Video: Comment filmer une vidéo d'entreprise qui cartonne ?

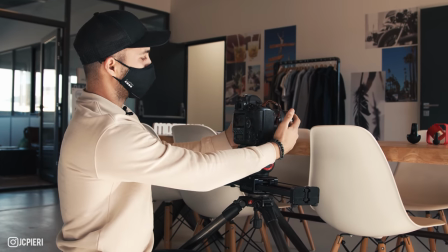[8:50]
L'avantage aussi avec un DSLR et l'autofocus, c'est que j'ai mon autofocus qui est activé.
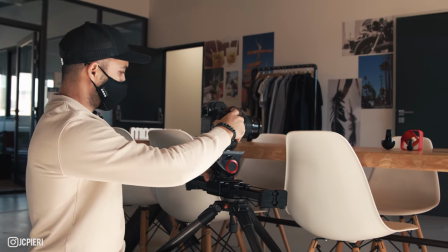[8:55]
J'ai pas mis en manual focus ici. Il est activé sur le produit pour que du début à la fin, il soit toujours net.
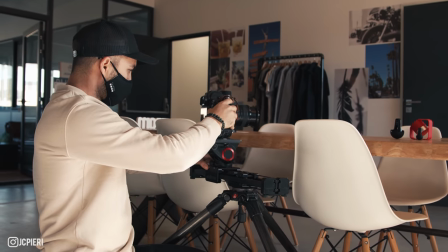[9:01]
Donc là, c'est parti, on va faire le test. Après, à vous d'être vraiment fluide.
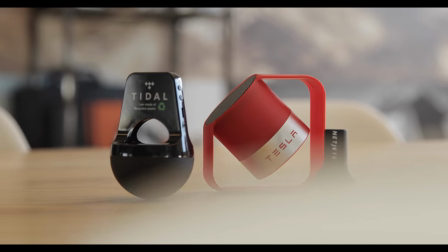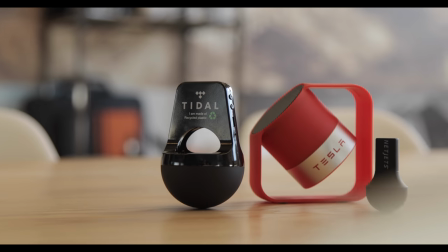[9:11]
Et vous voyez que avec le mouvement, on obtient quelque chose de vraiment, vraiment professionnel.
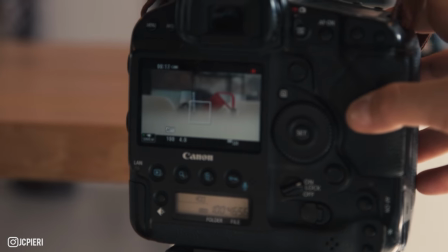[9:20]
Et esthétiquement, ça change tout, honnêtement.
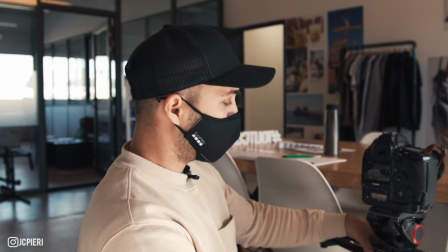[9:24]
Et donc voilà, là on a pu, c'est une petite technique pour vraiment bien présenter des objets. Et donc ça, vous pouvez l'adapter à tout et n'importe quoi.
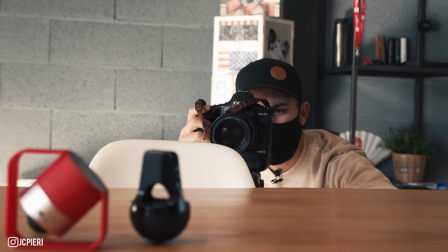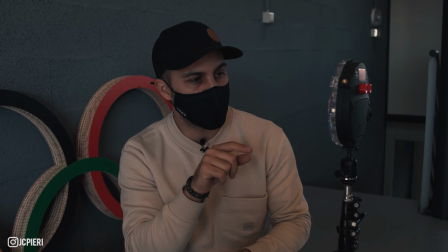[9:41]
Là, on va essayer quelque chose avec la lumière que j'ai apportée. Je vais essayer de créer un contre-jour en fait sur les produits.
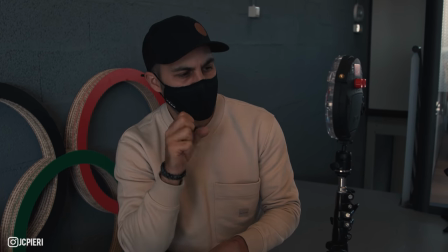[9:49]
Alors je l'ai déjà filmé juste avant, pour moi ça fonctionne. On va essayer d'aller un petit peu plus loin en rajoutant de la lumière derrière, vraiment.
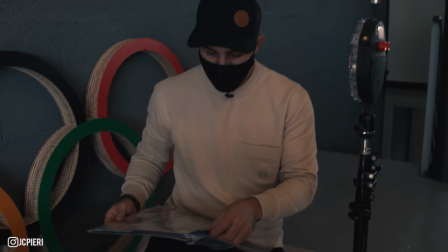[9:55]
Donc on va filmer face à la lumière. En plus, j'ai de la gélatine ici, donc j'ai pas mal de couleurs différentes.
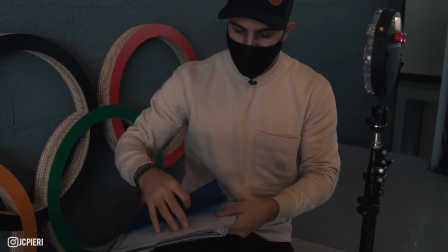[10:00]
Je vais essayer de choisir quelque chose d'un petit peu bleuté pour créer un peu un effet particulier sur l'image.
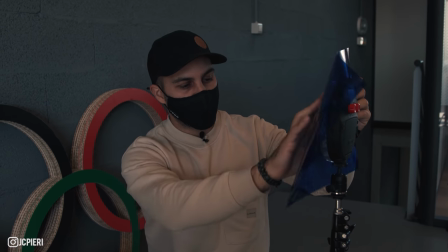[10:06]
Donc je vais toujours tout simplement la mettre ici, je vais la scotcher par-dessus. Et on va voir, on va la mettre derrière, on va tester ça.
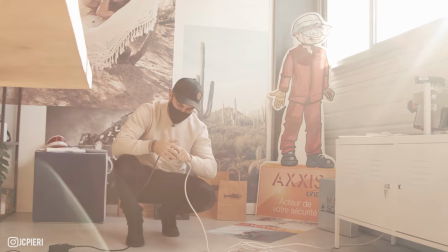[10:16]
Toujours prévoir la rallonge, on sait jamais. Et voilà. Parfait. Donc là, on a ajouté un petit peu de lumière sur le côté, vraiment pour éclairer un peu mieux les éléments. Voilà, on voit que c'est esthétiquement, c'est un petit peu plus intéressant. Donc voilà, si vous avez de la lumière additionnelle comme ça, c'est pas mal aussi pour les placements de produits. Ici, j'ai mis une gélatine bleue un peu pour donner quelque chose un peu différent sur la vidéo.
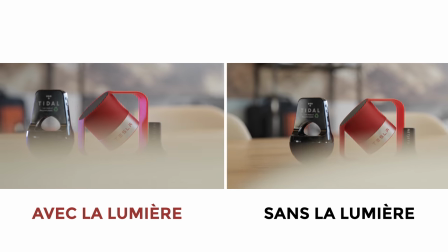[10:46]
Et on voit quand même la différence avec le plan d'avant où il n'y avait pas la lumière additionnelle et celui-ci.
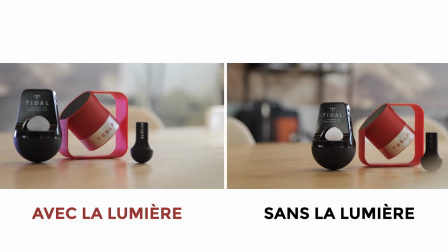[10:52]
C'est pas énorme non plus la différence, mais bon, c'est quelque chose en plus. Si vous pouvez vous permettre de le faire, voilà, là ça fonctionne.
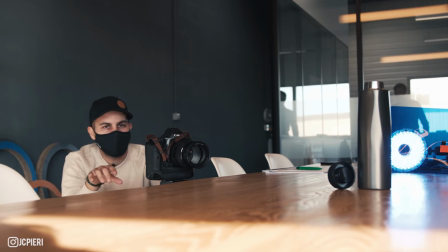[10:58]
On va utiliser une autre technique avec le rail. Tout à l'heure, on avait le rail de côté et là, cette fois-ci, de face.
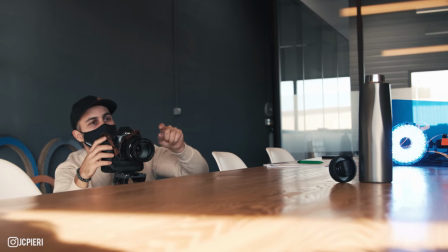[11:03]
Et donc voilà, on va vraiment, avec l'autofocus, ça permet d'avoir en fait, le produit tout le temps net, du début jusqu'à la fin.
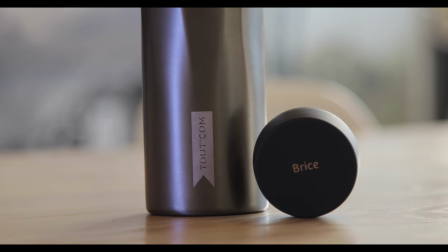[11:10]
Et voilà. Comme ceci.
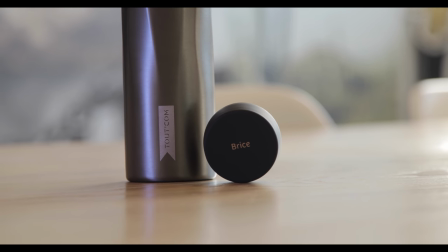[11:17]
Donc là, c'est pas mal, on a une belle profondeur de champ. On a F4 ici avec le 24-105. Et voilà. Donc là, on a mis en avant la gourde avec le nom de la société et le nom de la personne dessus.
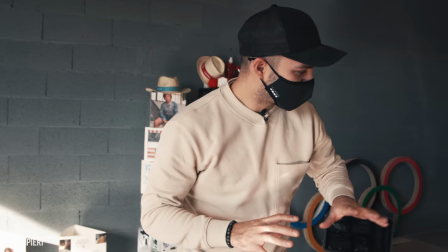[11:29]
Bon, là, on a fabriqué quelque chose. On s'est dit qu'on voulait mettre en avant trois produits.
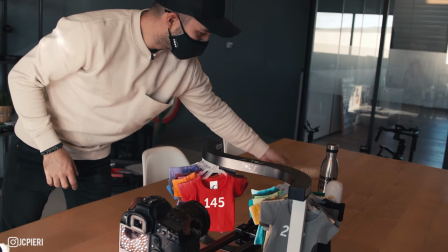[11:34]
Donc, on a une gourde, une petite baffe de musique et le logo tout comme de la boîte ici.
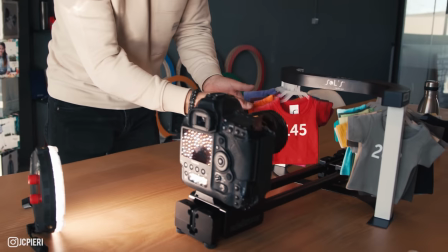[11:39]
Et on a utilisé en fait les petits t-shirts test pour les couleurs qu'ils avaient pendant le rendez-vous.
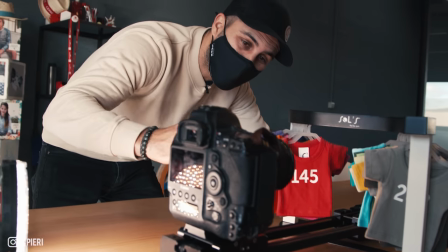[11:44]
Et on a voulu vraiment créer un truc où on a l'impression de passer à travers avec le rail.
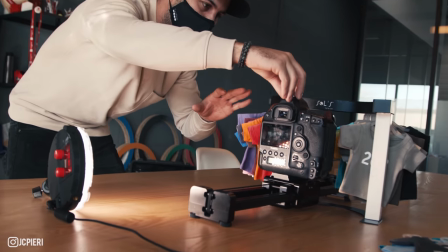[11:49]
Donc là, vous allez voir, hop, la caméra va pouvoir aller jusque là, après jusqu'à un moment où ça va buter.
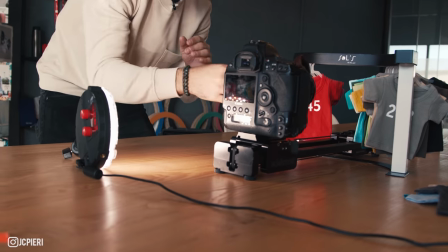[11:54]
Et on va vraiment avoir cette impression de passer à travers. L'autofocus est resté sur la bouteille derrière.
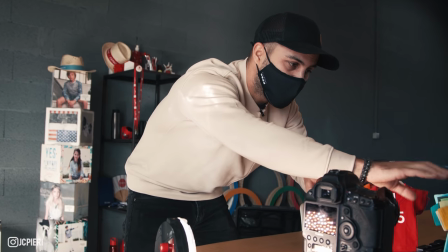[11:59]
Donc en fait, on a vraiment une belle profondeur de champ sur les t-shirts ici qui seront flous tout le long de la vidéo.
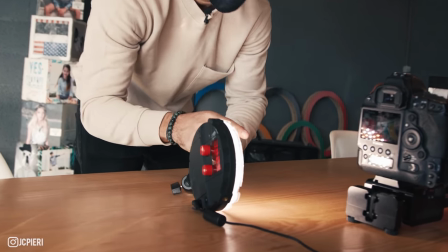[12:04]
Et on va aller directement sur le produit. On a rajouté la petite Rotolight ici pour éclairer avec, avec la lumière un petit peu jaune.
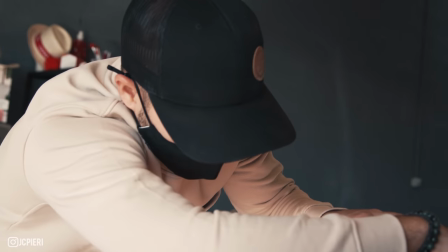[12:12]
Ici, les t-shirts. Et maintenant, c'est parti. Play et action.
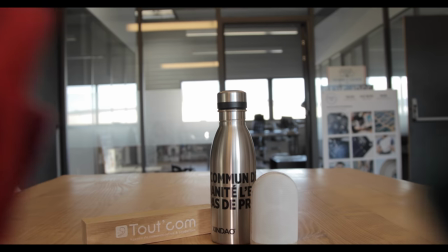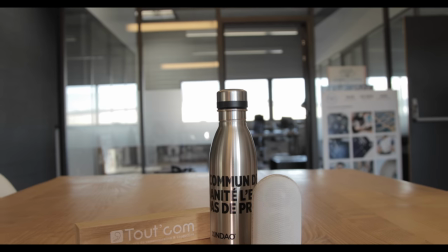[12:26]
On va le faire dans les deux sens.
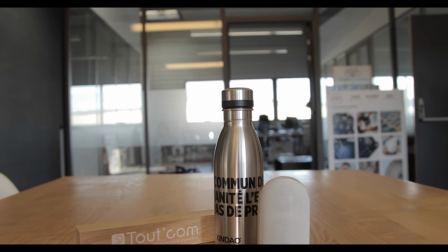[12:31]
Ah, franchement, ça fonctionne super bien. Et voilà, et là, cette fois-ci, on a utilisé le rail qu'on a posé juste sur la table. Et voilà, on a trouvé quelque chose de nouveau ici à présenter.